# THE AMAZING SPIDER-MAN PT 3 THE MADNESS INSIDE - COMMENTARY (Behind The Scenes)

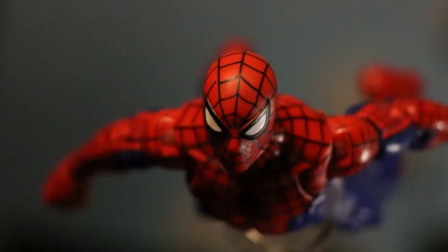0s
action all right welcome back everyone the
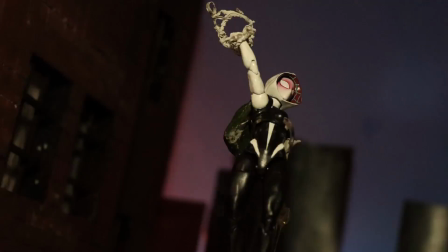5s
long-awaited commentary yeah for the amazing spider-man part three
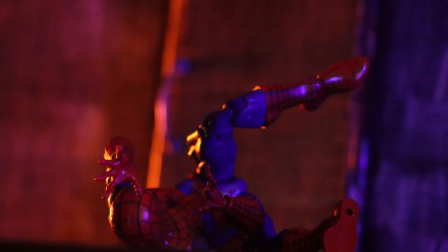12s
is here um yeah we're finally doing a commentary i'm here with my brother collaborator writer
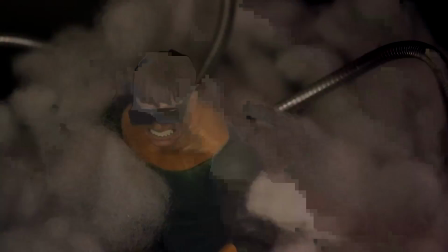18s
yep co-writer uh this is a big one this this is a big one this took a long time what
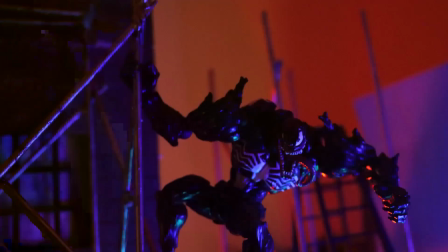25s
was it three months roughly roughly three roughly three months of just
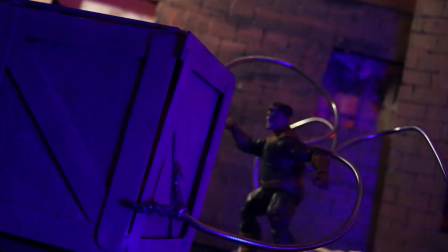29s
you know animating and the writing process
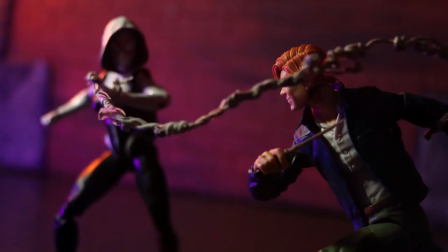34s
was the trickiest part you know but we'll get to that later on i'm sure of
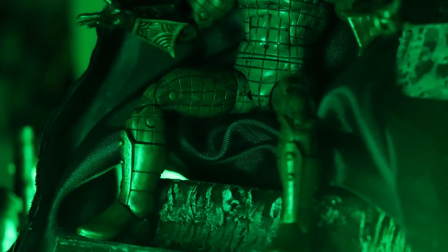39s
course we got this intro we wanted to make it the best it could be i think it's my favorite
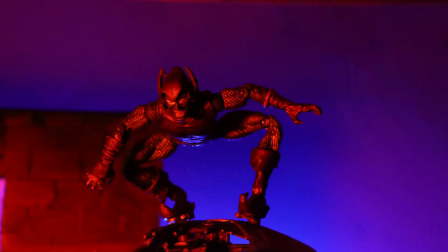44s
i think it might yeah i think it's it might have topped the first one and the first one i really like the first one i know you're a big fan of it gotta put
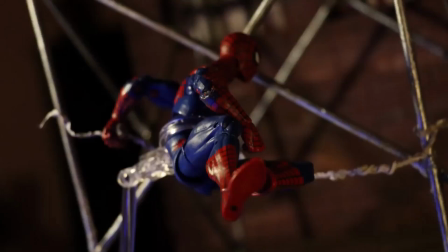51s
the goblin in the air what's to come oh man just a lot of craziness going on in this one some might say madness yeah mad uh okay so
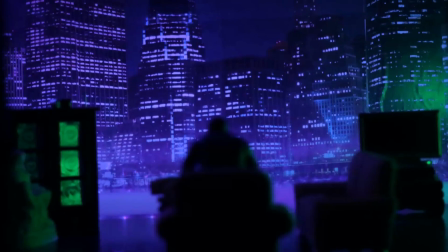64s
this scene yeah i mean there's a lot
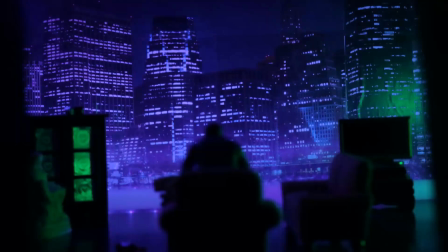70s
to say there's a lot to say first of all big production increase production increase got all the city the
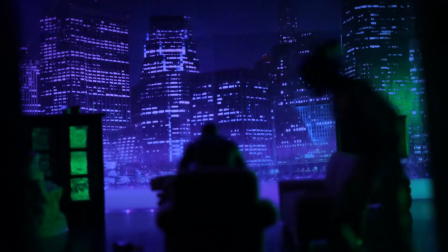76s
city in the background the light yeah the purple and the green yeah goblin like we really had
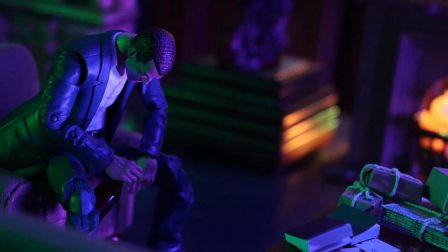81s
to you know establish that that tone that we wanted to this was just
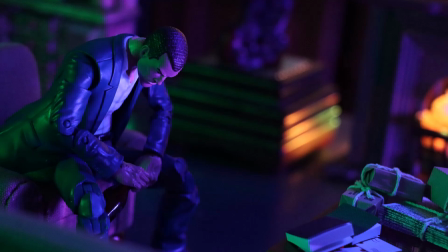86s
a fun scene to create in the writing process like what does it look like with the goblin
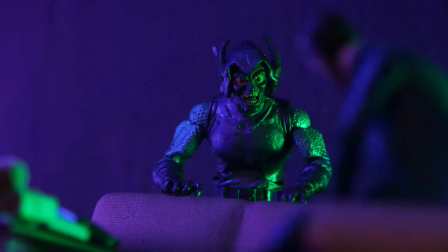92s
infiltrating the mind of norman yeah like we get a lot of insight
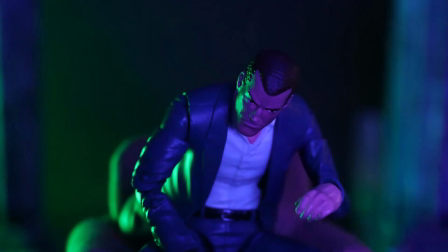98s
in how um norman's like mental state yeah it's not
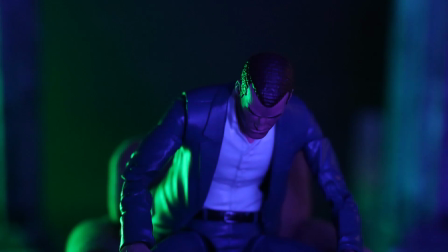103s
the greatest right now right like obviously he's just reminiscing over not
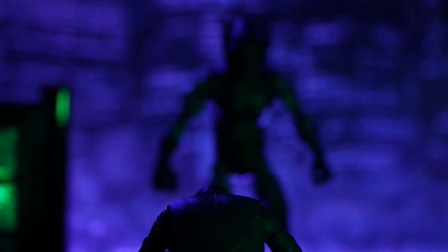108s
reminiscing uh trying to get over the tragedy of his son right and now it being
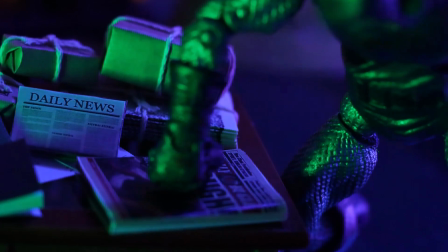113s
linked to spider-man which now he knows it's peter parker the goblin is like
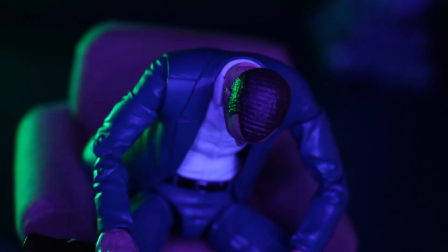118s
jumping at the opportunity to uh yes try and you know like
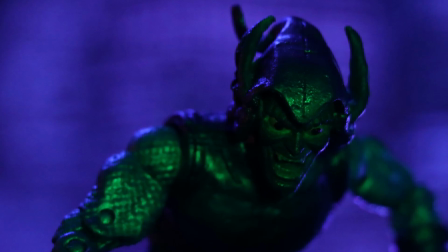123s
really uh conquer him yeah conquer his mind yeah you know it's it's really a
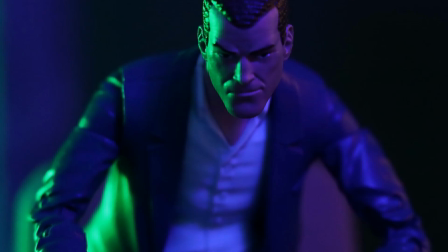129s
game here that he he's trying to seep into the mind little
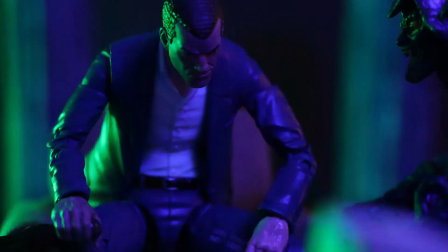134s
inch by inch you know norman's resisting you know he gets up there you know
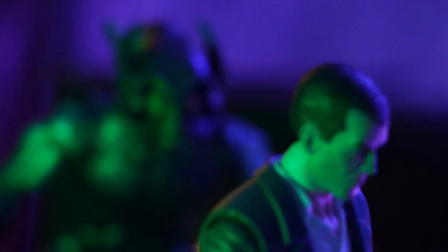139s
he took yours you know just the goblin being like like a separate
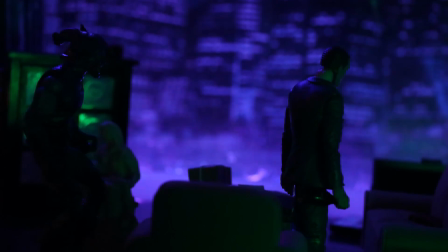144s
entity here yeah like he's not even just a mask like right that's the one thing about the raimi
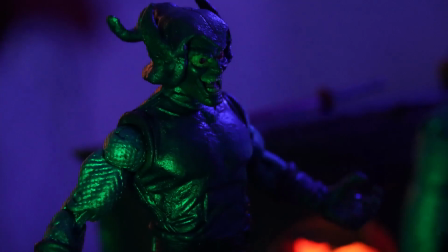150s
trilogy i wanted to like up on i wanted to make it an actual character in the setting it's like Like,
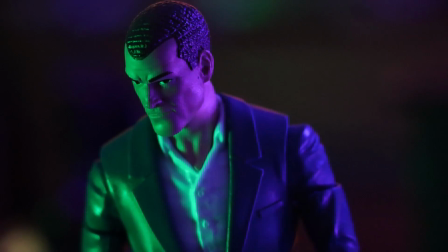155s
Norman is trying his best to distance himself from the goblin by making just... It's just a separate monster.
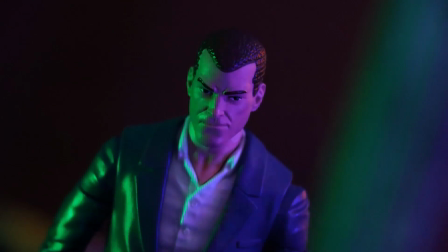162s
Right. But near, like, the end here where it's converging, right? Right. There are two identities.
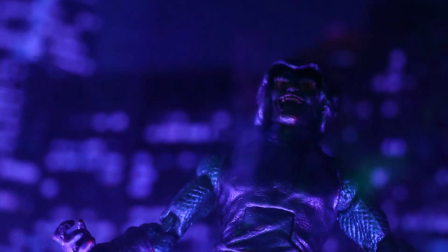168s
At the mirror. Or the reflection, of course. At the mirror, they merge and they are one. Mm-hmm.
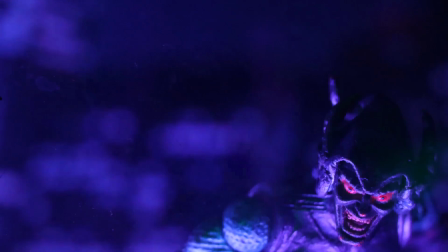173s
Yes. And it's just a terrifying thought, you know? This is one of my favorite shots right there. Oh, gosh.
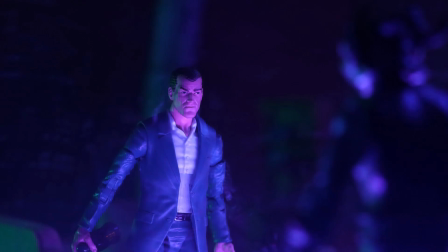179s
The eyes just look... And I like... I'm happy how that came out. That little mirroring.
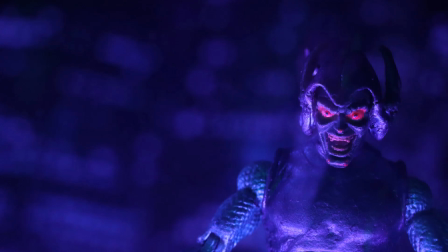185s
Yeah, and of course the Goblin eventually achieves his
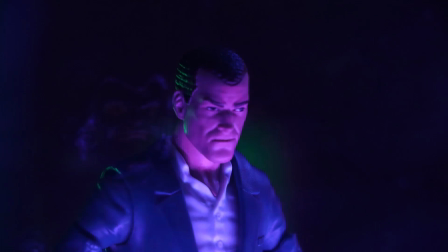190s
goal by seducing him slowly, methodically. He's preying on Norman's weakened emotional, mental state.
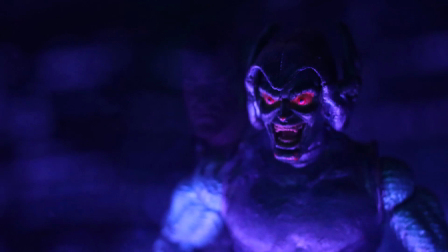201s
Of his son, which we don't really find out too much in this,
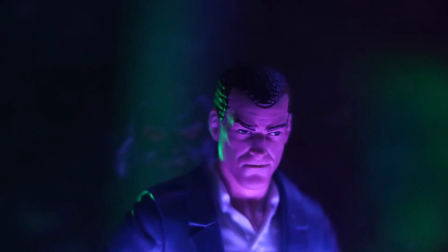205s
but of course we have a backstory that maybe one day we'll share. but you know you know it's not oh he's and here he's succumbing now slowly but surely
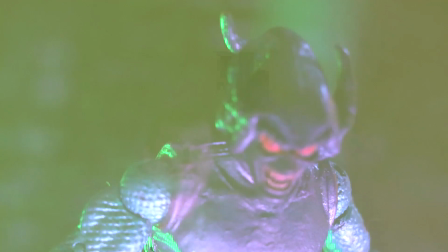216s
and then this part that's the vial the serum right oh he
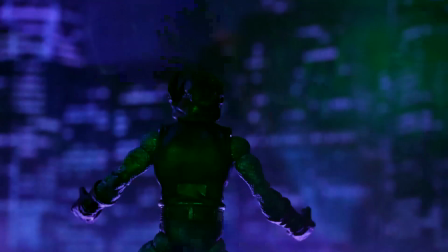221s
fades and he faded like it makes you question if what he's looking like how norman is seeing the world
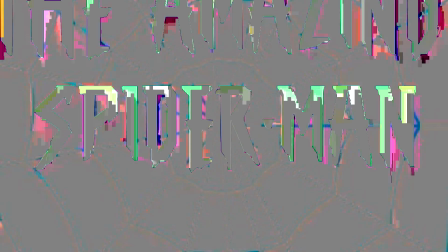229s
right now right he's like a distortion it becomes more like can you really trust hatred has taken over